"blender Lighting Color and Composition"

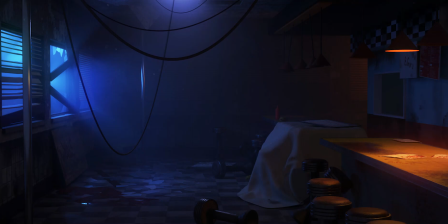0s
What's going on, guys? Blender Bench here, and I thought I'd make a quick video showing you guys how I incorporate lighting, color theory, and composition into my Blender scenes.
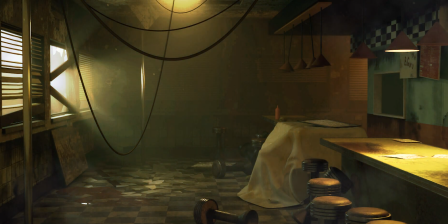7s
Let's get into it. So the first thing I really want to touch base on is complexity.
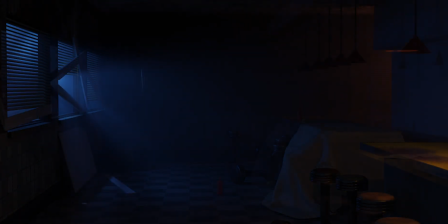12s
I see a lot of people are under the false preconception that complexity makes the scene awesome and it works with that.
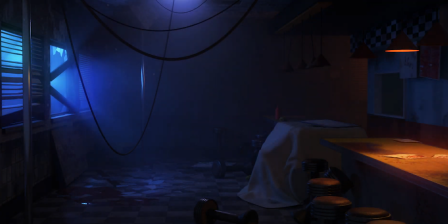18s
And if it's super simplistic, people will reject it. And that's 100% false.
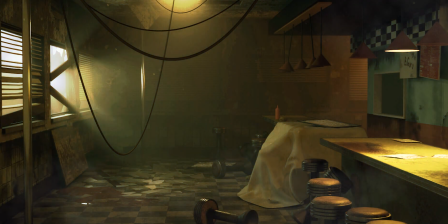22s
And I see a lot of scenes that are great because they have light logic, they have compositioning, and they have color theory behind it.
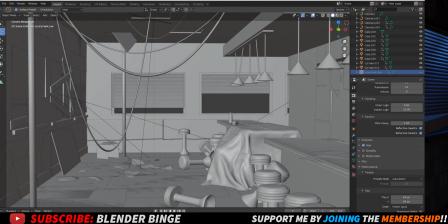29s
Right? Now let's break down my Blender scene. So in front of you, you can see that this scene has no complex models. It's just 8 simple props duplicated amongst the scene. Now let's see how lighting affects this.
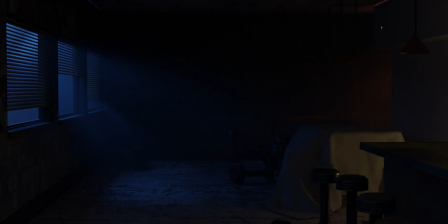40s
So right now, everything looks super plain. There's nothing going on. But quickly, if you add a light, you see we have highlights and we have a focal point driving your audience to look a certain way. But changing the floor's pattern, you see that if you switch it to a grid,
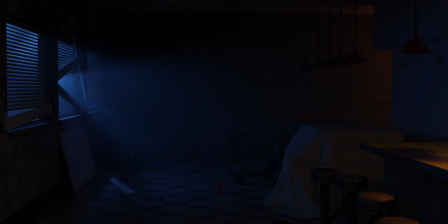53s
there's a lot more depth and there's kind of a visual of how big this space actually is, as well as the depth of the light behind that right corner.
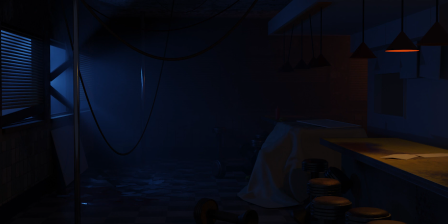61s
Now, composition wise, this is bad because we have this pole coming from the center, line here. But if you push it to the left, we have a better visual of what's going on interior wise.
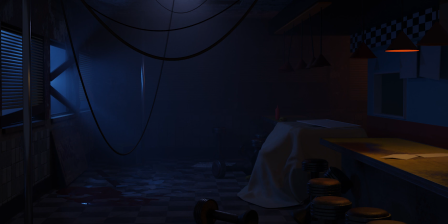74s
And you see that there's ropes hanging from the ceiling because that's ceiling light. And then the light outside is highlighting on the floor of the interior.
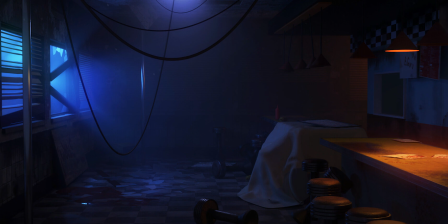82s
So you can see that damage, that debris, that shattered glass. Right? And this is the color theory now. We see the complementary blue on the left side, orange, red on the right side, and that's good for balance.
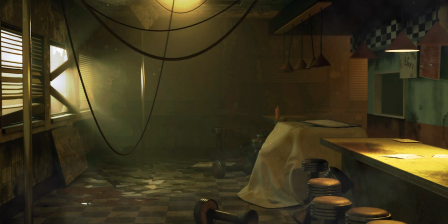93s
But at the same time, if you change the hue and saturation to a more monochromatic color like this, it appears to be daytime while keeping and maintaining that level of detail, right?
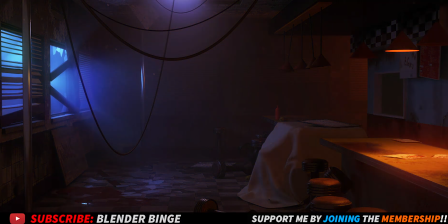102s
And this is just the light logic behind it with the composition as well.
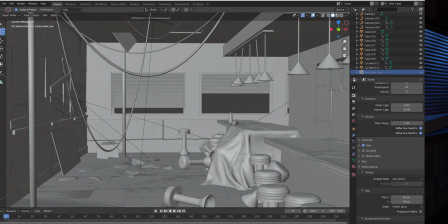108s
So you can see there's nothing complex going on. It's just a really simple scene controlled by visual presentation. So hopefully you guys enjoyed this simple but very informative video,
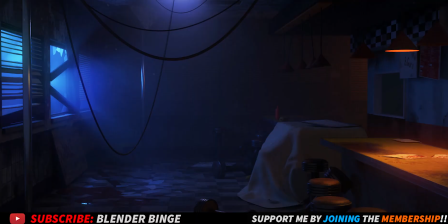119s
and if you like it, give it a thumbs up, comment if you liked it, and I'll catch you in the next one.